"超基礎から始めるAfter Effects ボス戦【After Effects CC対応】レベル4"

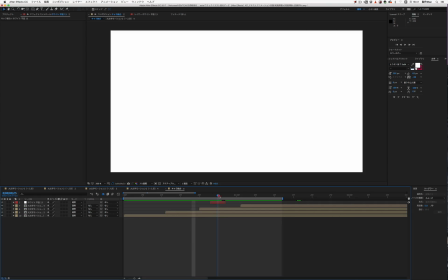[7:59]
はいそしてここで今一瞬2フレと1フレをね
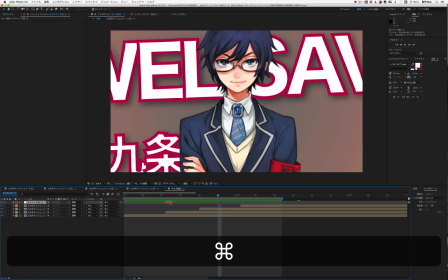[8:05]
ちょっと混ぜるんですよここがミソですねこう入れますよ複製は編集から複製をやるともう一個同じものが
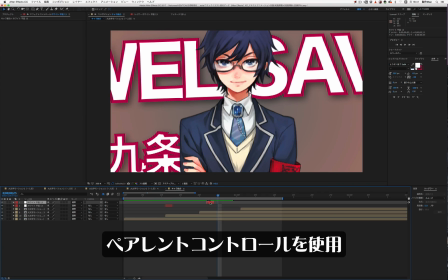[8:13]
出てきますのでこれを対応してあげるといいと思います選択して編集から複製ですこれを1,2,3,4つこう入れるんですけどもこれね入れるときね全部が同じだとねパターン化しちゃうんで
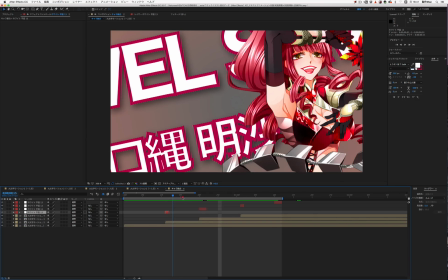[8:28]
あのなんかこまめに1フレとか2フレを混ぜてあげるといいかなと思いますね今交互に1,2,1,2でやってるんですけども
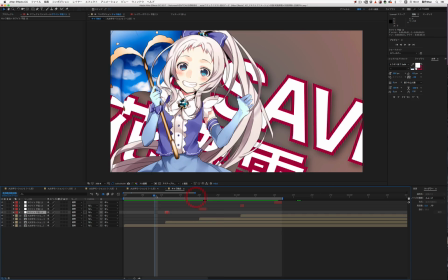[8:36]
ちょっとこれで見てみましょう
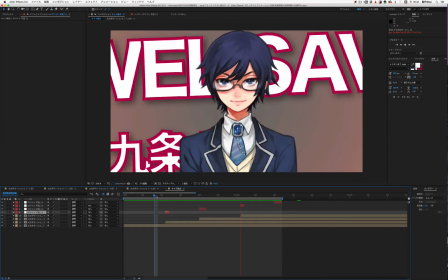[8:40]
はいそうすると少しねこうリズム感というかちょっとこうパターン化しないような感じになるので
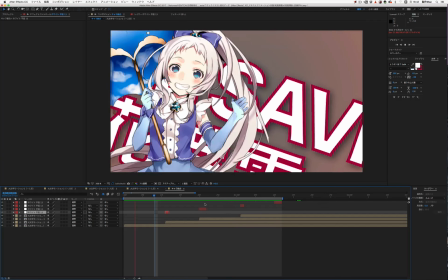[8:47]
3フレ入れてもいいかなと思うんですけども今回白でちょっと入れてみてやってみました
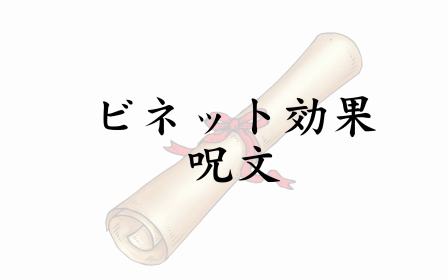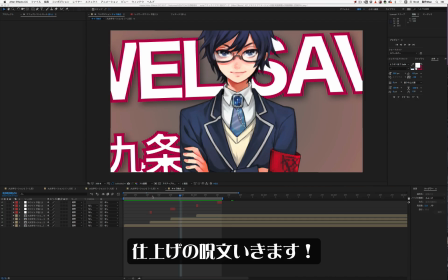[9:00]
最後の仕上げですね仕上げの呪文いきますこれだけでもね結構悪くはないんですけども
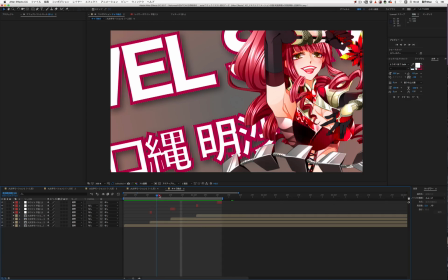[9:06]
なんかねペライんですよねあの薄ペライっていうかあの平面なんで当たり前なんですけども
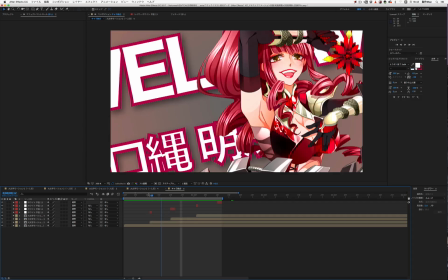[9:12]
これをもうちょっと立体感あるものにしたいということでちょっとやってみたいと思います
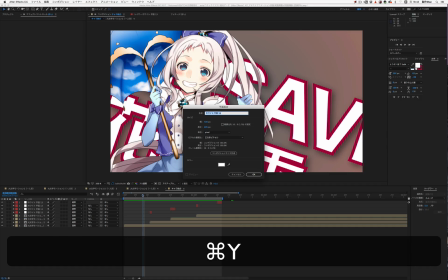[9:16]
まずはですね神経平面黒はいこれを作りますこんな感じにして
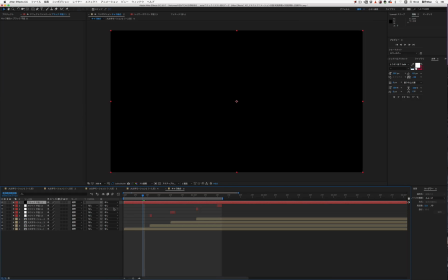[9:22]
はいOKを押して作ります真っ黒になっちゃいますよねまあ当たり前なんですけどもここからですね、何を作るかというとですねビネット効果というのを作りたいと思います縁が欠けるような、そんなようなエフェクトです
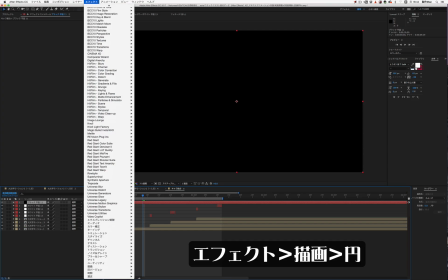[9:35]
さあ、ここなんですけどもエフェクトから描画の円というのがあります
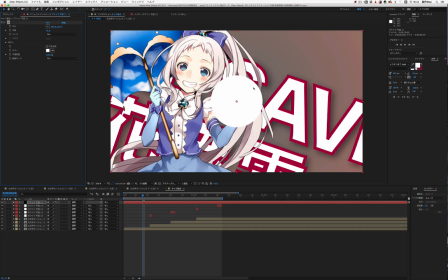[9:40]
これやりましょうはい、そうするとですね、すでにもう円円のま、なんていうか丸い円ただの丸ができていますで、この円なんですけどもうまくですね、ちょっとぼかしとかね大きさを変えていきますちょっと半径がまずね、小さいんで
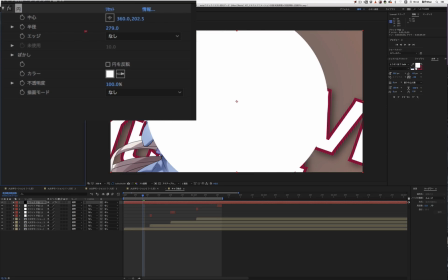[9:56]
はいこんな感じにしますうわでけーって感じでもう300
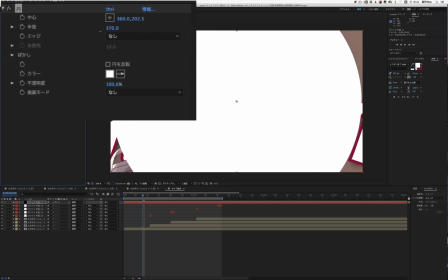[10:00]
もうこんなぐらいにしちゃっていいですよこれアニメージョンさせたらよくわかんないですけどまあこういう風にしますはいそしたらエッジのぼかしはいここのぼかしっていうのをねチェック入れてここをね思いっきりいきます150ぐらい160ぐらいにしようかなはい今こうなっちゃってるんですけども
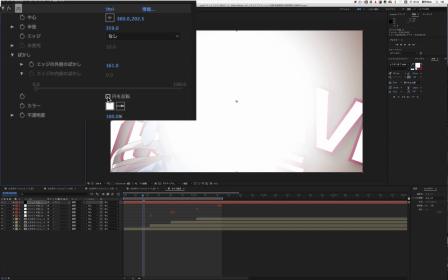[10:18]
これをね円を反転させるんですよそうするとどうなるかというと
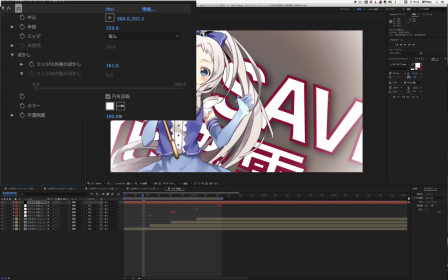[10:23]
はいわかります縁が白くなりましたで白だとちょっといけないので
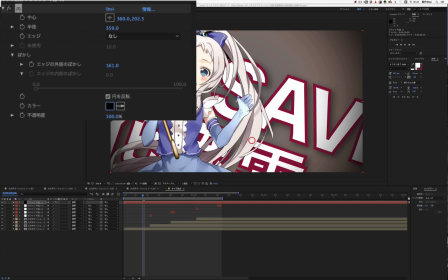[10:29]
これ黒にしちゃいますさあそうするとわかります?なんか周りがぼやけた感じになりますちょっとねこの半径をいじると
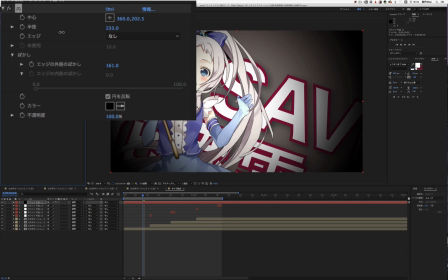[10:37]
わかるんですけどもこうなってんですよこここれがぼかしの範囲の半径ですね
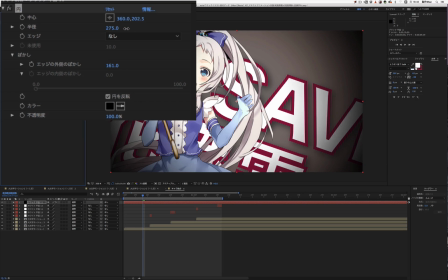[10:43]
ここと大きさをいじることによってなんというかちょっとこう中心に照明が当たっているようなそういった効果というのを出すことができるわけです
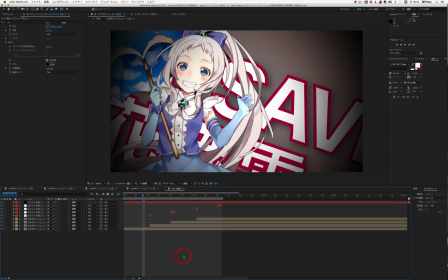[10:52]
さあこれで見てみるとなんかこう結構洗練された感じになりますよね
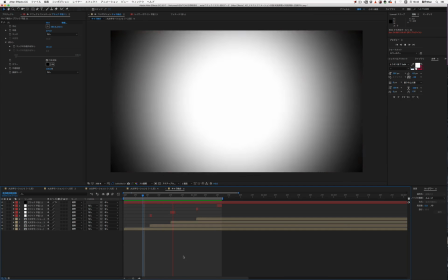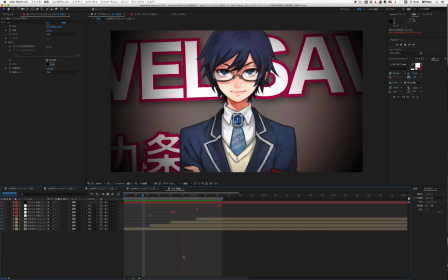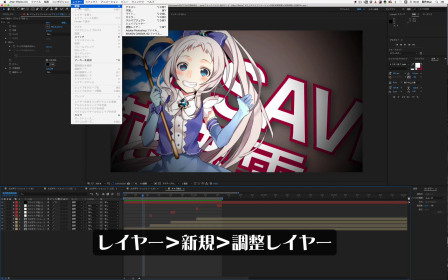[11:07]
はいラストはですねこれでOKなんですけどももう少し色調解体師とはここから調整レイヤーを使います
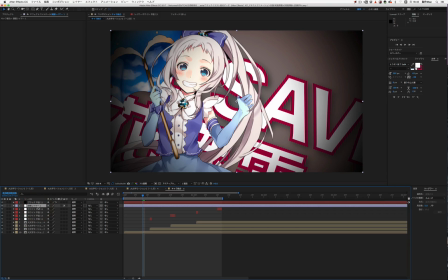[11:13]
はい調整レイヤーを使うことによってその下にあるですねものに全てエフェクト効果が出るというものです最初に使ったねこの円のところは一番上にしちゃう方がいいと思うので影響なしにしましょうそして調整レイヤーからこちらの方を選択しますでこれはね白にも影響しない方がいいんで
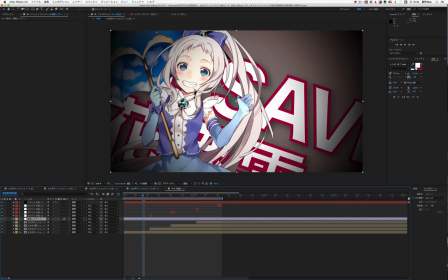[11:33]
まあ白はどうもなんないんですけどねはいこうしますで4つ1,2,3,4と作ったものに対しての影響を出るという形にします
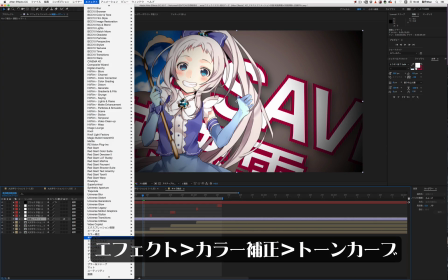[11:42]
調整レイヤーの値ここにしますよそしてエフェクトからはいもうこれはおなじみのトーンカーブはいこの辺をやってあげましょう
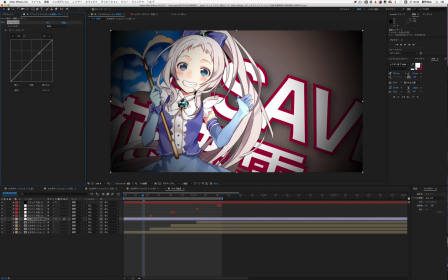[11:51]
そうするとまあ色をいじることができるんですけど全体をねちょっとねコントラストを豊かにしたいなーって感じだと
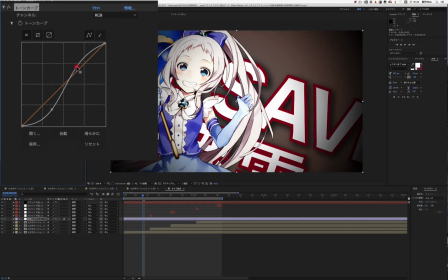[11:58]
こういう風にもできますしちょっとこうしましょうかこういう風にしましょう